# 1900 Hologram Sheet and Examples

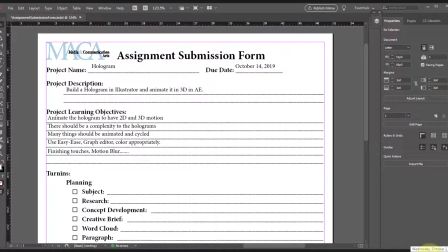So the hologram, it'll be due October 14th. That gives you this week, next week, and then that Monday. That should be plenty of time to get everything in there. Building a hologram in Illustrator and then animating it in 3D/2.5D in After Effects.
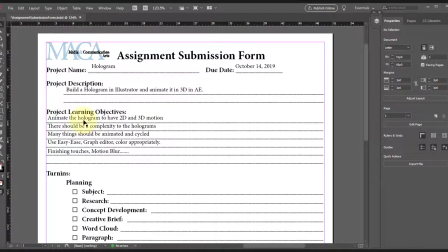You'll animate different things. So some things will have to be animated obviously in 2D. So some stuff just moving up and down, left and right, spinning around, that's 2D. And then some stuff in 3D where we actually see that 3D look to it, okay?
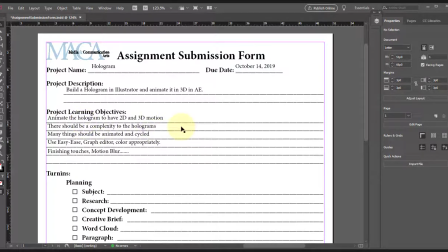There should be a level of complexity to the holograms. There shouldn't be just like a radar blip in the middle. That's not very complex. Many things should be animated and cycled. So you want these, again, to look complex, but you also don't want them to look like insanely busy.
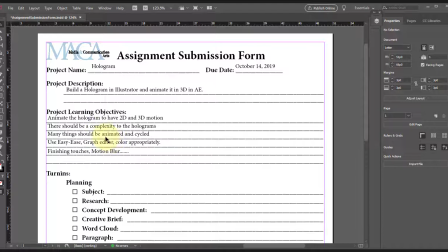You want it to find a good balance of design. Use easy ease when appropriate, graph editor and color appropriately as well.
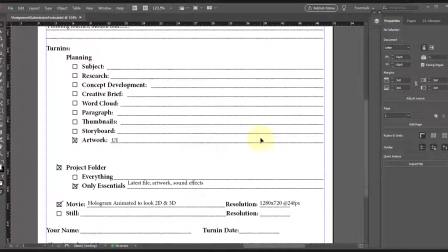Finishing touches, motion blur, make it look nice, okay? You'll turn in your artwork, so your UI, your Illustrator drawings, and then you'll turn in any sound effects you add to this, you'll turn in your movie file, you'll turn in your After Effects
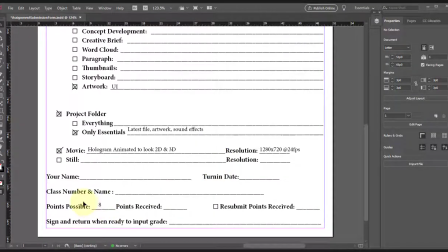file, and then this is worth 8 points. Questions on the sheet? No? It's in the purple binder now. My font wasn't working the other day, it's working now, so you can copy that after. Here are some examples of different student work.
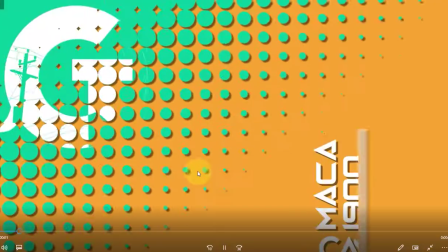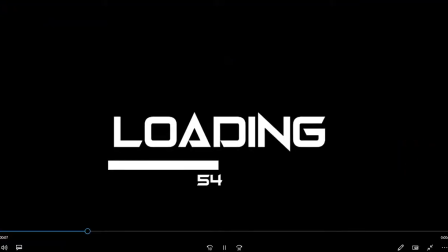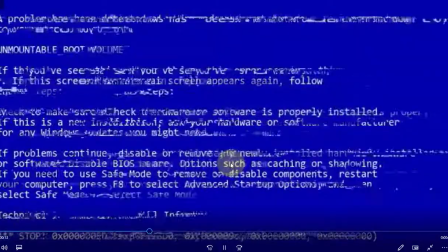So we created in our last assignment, we made that text it logo to start up our hologram.
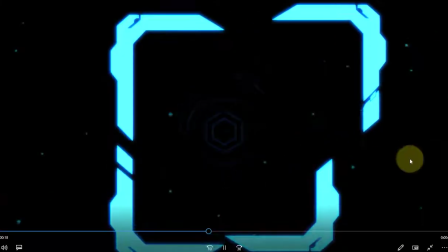You can use that, you don't have to use that. And then here's this hologram being built.
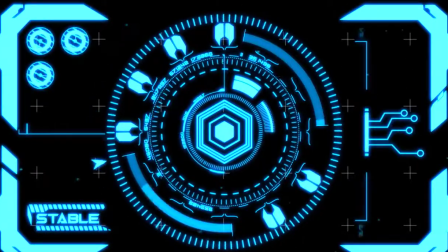Somehow your hologram has to get onto the page. In a way that a hologram would get onto a page.
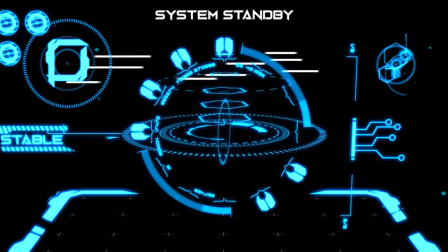They wouldn't just fade in. It wouldn't just like spin in and then just like pop in. There'd be some level of, complexity to how it comes in.
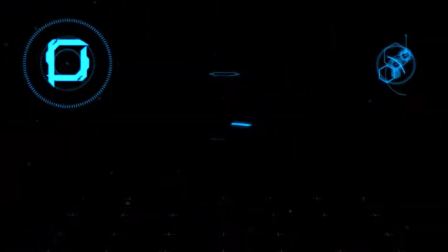Okay, now all that you're seeing there, all of that is just Illustrator layers.
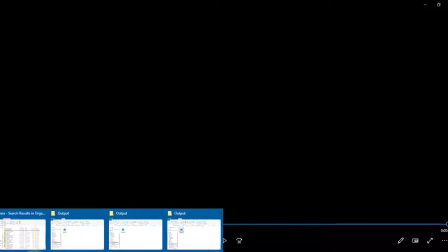Some of them are rotated this way, that way, whatever, and they're all just moving and animated and spinning around.
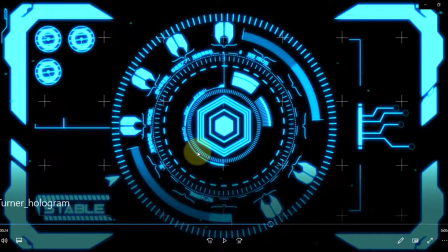But some things to pay attention to. Notice the difference in line weight.
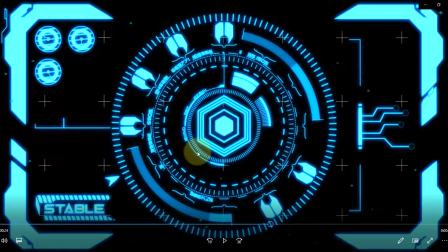So everything is not the same line weight. Usually that's one of the things that makes your hologram horrible, is if everything is the same weight. Whether it's thick, thin, middle, whatever, it doesn't matter. If everything's the same weight, it doesn't work. He also has a variety of different shades. So you're seeing like these really bright blue areas.
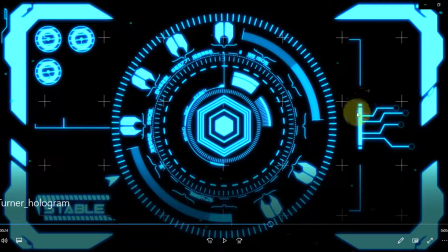You're seeing these like middle ones, and then you're seeing these darker ones here. You also see the little plus signs that are in the background, helping it stay grounded.
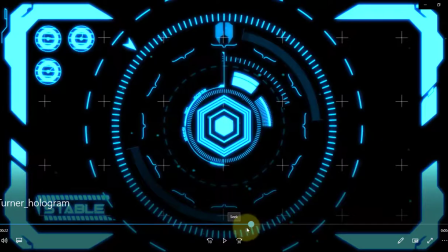You see a lot of stuff kind of moving around and kind of building up. It's not just like everything just pops in.
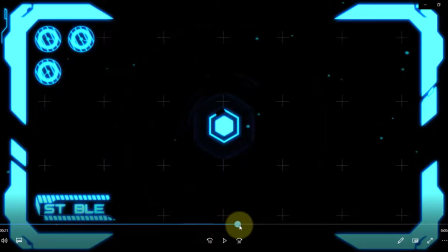It's like, here's the darker blue, and then it's kind of like loading up, getting bigger and brighter, and then going into it.
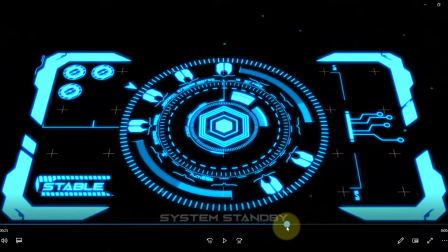Okay, and then this is all 2D right now, and then he goes into the 3D part, where he's laying it down and then making everything move up.
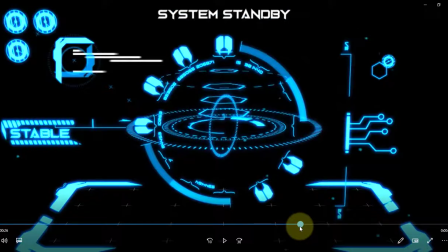I wonder are you going to tell us how to do the camera rotate thing? I always wanted to do that. I'll go through that, but once everything is done, you're able to just grab everything and just rotate it down.
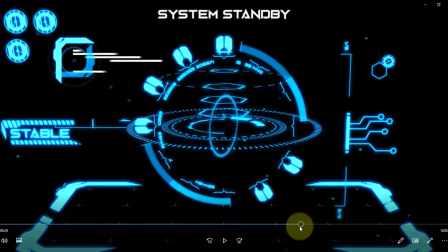And that's all he did. There's no camera in this one. We'll get to the camera in the next assignment. But he just rotates it down and then like lifts the items up. So he's just moving them in that Z direction and then rotating them in the other directions to give them that appearance of 3D. So just like I was spinning that thing around, right? Same thing.
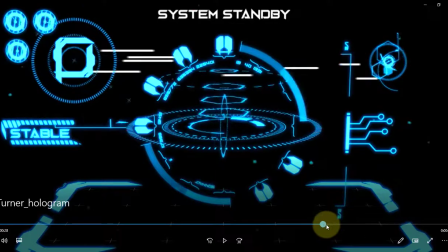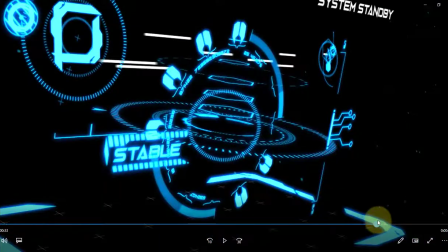Okay, and then he's just spinning it more here. Spinning it, moving it closer to the camera.
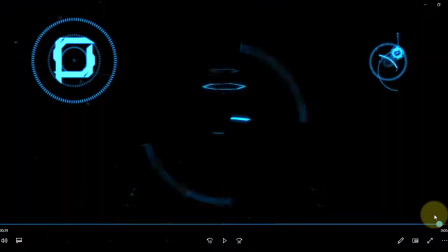Moving it away from the camera, and then turning it all off. Very cool. Those Camerons.